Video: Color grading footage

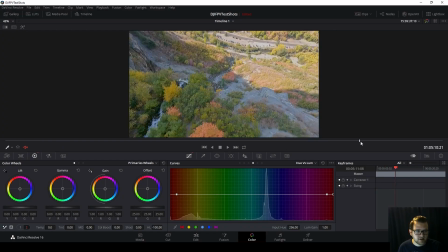So I'm actually just going to turn them all the way down. And this is a good clip because it has tons of colors to work with.
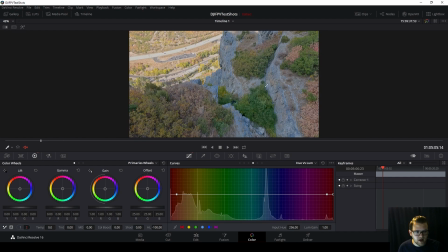So, but one thing I can notice right away is these rocks. They look blue. They look very, very blue. So if I even click on it here with my eyedropper tool, you can see it selected right at the heart of blue. So I'm going to want to turn this, oops, I'm on the wrong one. I'm going to go into hue versus sat.
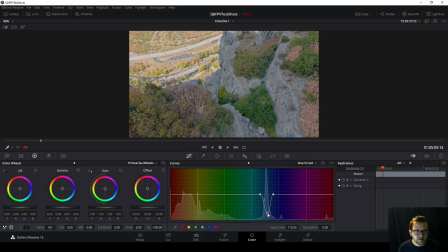I'm going to do the same thing, and I'm going to actually turn this down. So you can see already that looks way more like a rock color. That's it before, after. That looks much more like a rock. I'm going to go into temperature here, and I'm going to bring it down. Obviously, that's a lot of blue. That's a lot of orange. So I'm just going to kind of slide it around until it looks a little bit better.
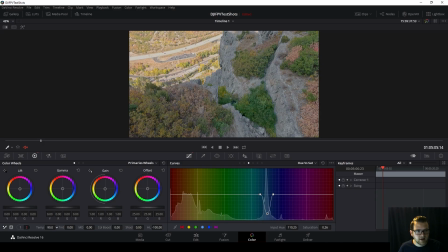I'm going to basically look for a white area and try to make that as white as possible, which I think is right about there.
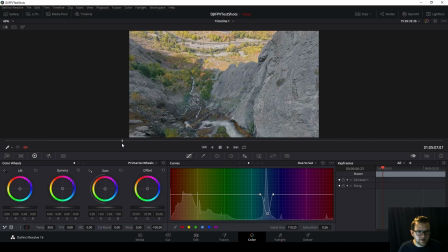So I'm going to scrub through this clip. The water obviously is supposed to be white. So let's see. Does that look white? It does to me. So we're good there. I'm going to come into here, lume versus sat.
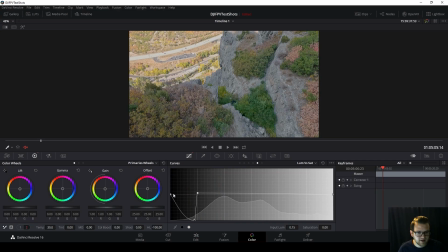I kind of figured there wouldn't be a whole lot of issues here, but we're still going to turn it down so that there's none of that in there.
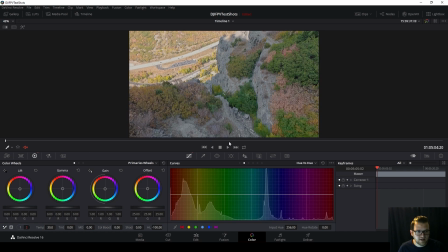Hue versus hue. This is something I do like doing for like fall shots because like some of this green, like we may want it to look all orange. So what I can do is I can come in here, select these, and I can change the color of that hue.
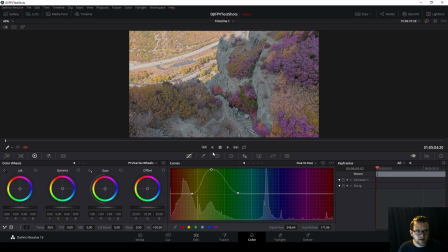So this is where you have to be very careful. You don't want to overdo it. Like obviously that doesn't look good, and that doesn't look good, or that doesn't look good. Ooh, that actually looks good. But I'm going to just move it over here a little bit and just make it a little bit oranger. Like it doesn't need to be insane, just a little bit, add a little bit more color in there.
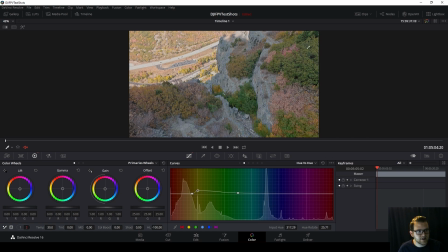Okay, so once again, before, after, you can see a little bit more of the orange here in the tips of the leaves. So that looks good. I can do the same thing over here if I wanted, kind of change it around, make it more red, whatever. I kind of like where it is, so I'm going to leave that there. So one thing that's kind of bugging me is how muted everything is.
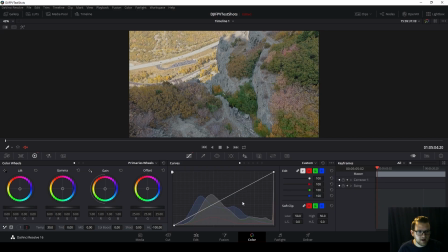So there's not like a lot of contrast between these two. So I'm going to come into here into custom, look at making an S-curve again. Obviously that's an extreme contrast, but I kind of want it to stick out a little bit more.
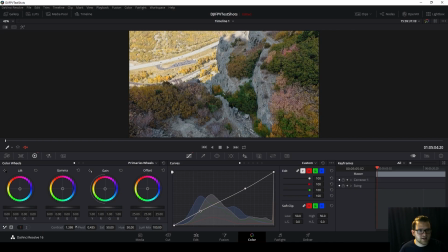There. Now another thing I'm going to do is go over here. I'm going to turn up our contrast a little bit, bring a little bit more life into the shadows of the shadowy area.
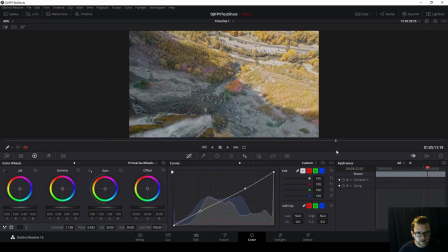So that's looking pretty good. I like the colors. I like how exposed this is.
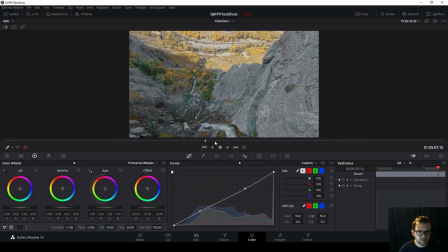It's still a little bit too exposed, but nothing I can do about it now. Since it's already filmed and we already turned down our highlights.
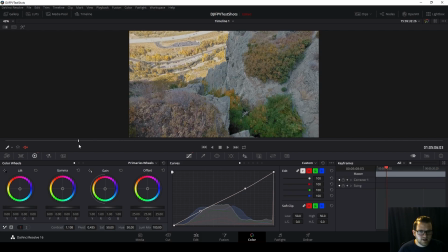I mean, I could make it more dramatic, but it's not going to look good. So if I back up here, I'm going to pause right about here.
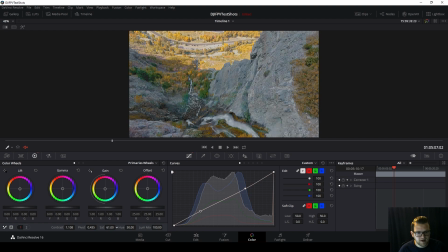I'm going to mess with our saturation a little bit. Obviously too much, but I like bringing it up and then messing with it as I come down. I like right about there. Something I'm seeing is the greens, like these kinds of greens and stuff, are just way too saturated.
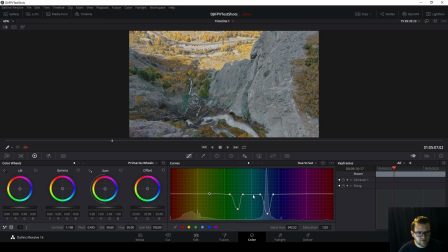So I'm going to go into hue versus sat, and I'm actually just going to select this whole green area and just turn it down a little. So as I come back through here, I haven't turned all the green like totally down to where it doesn't look good, but I turned it down enough to where it looks better.
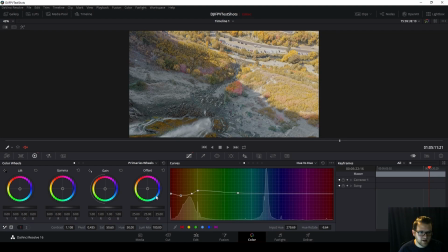So I'm seeing a lot of yellows, so that's something I'm going to look at here, is where are these yellows coming from?
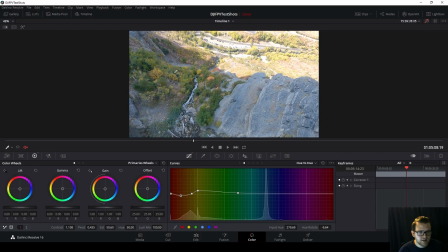Because if we go back, these are more greens and oranges,
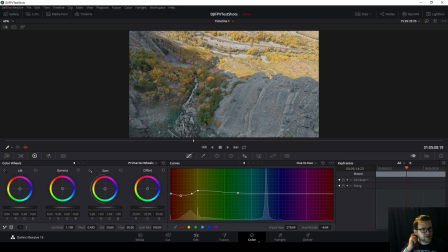and now they got a very like yellow look to them, which looks a little too fall than I want. So first thing I'm going to look at is probably here is where it changed, and you can see that's absolutely where it changed. So that's where it's important to scroll through your footage as you're changing colors or things like that,
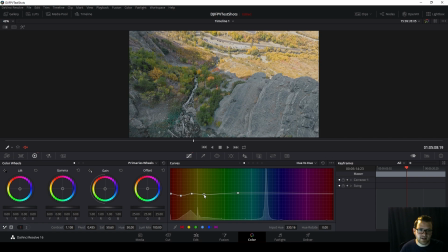because it's going to change everything in that scene, not just the one scene you're looking at. So I don't really like that look. It just looks too dead. So I do like a little bit more of the greens, so I'm going to just bring it down to about here.
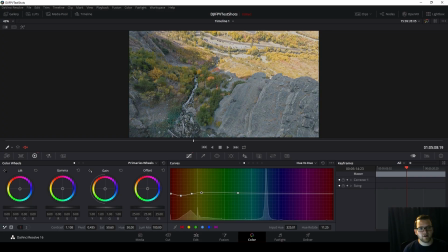So that still keeps some of it, but gives a little bit more of the yellow and orange tint that I was looking for. And yes, I'm fully aware I'm saying a little bit too often. Okay, so hue versus loom, that's something else I'm going to look at here. You can really see it in this video, how it changes the color.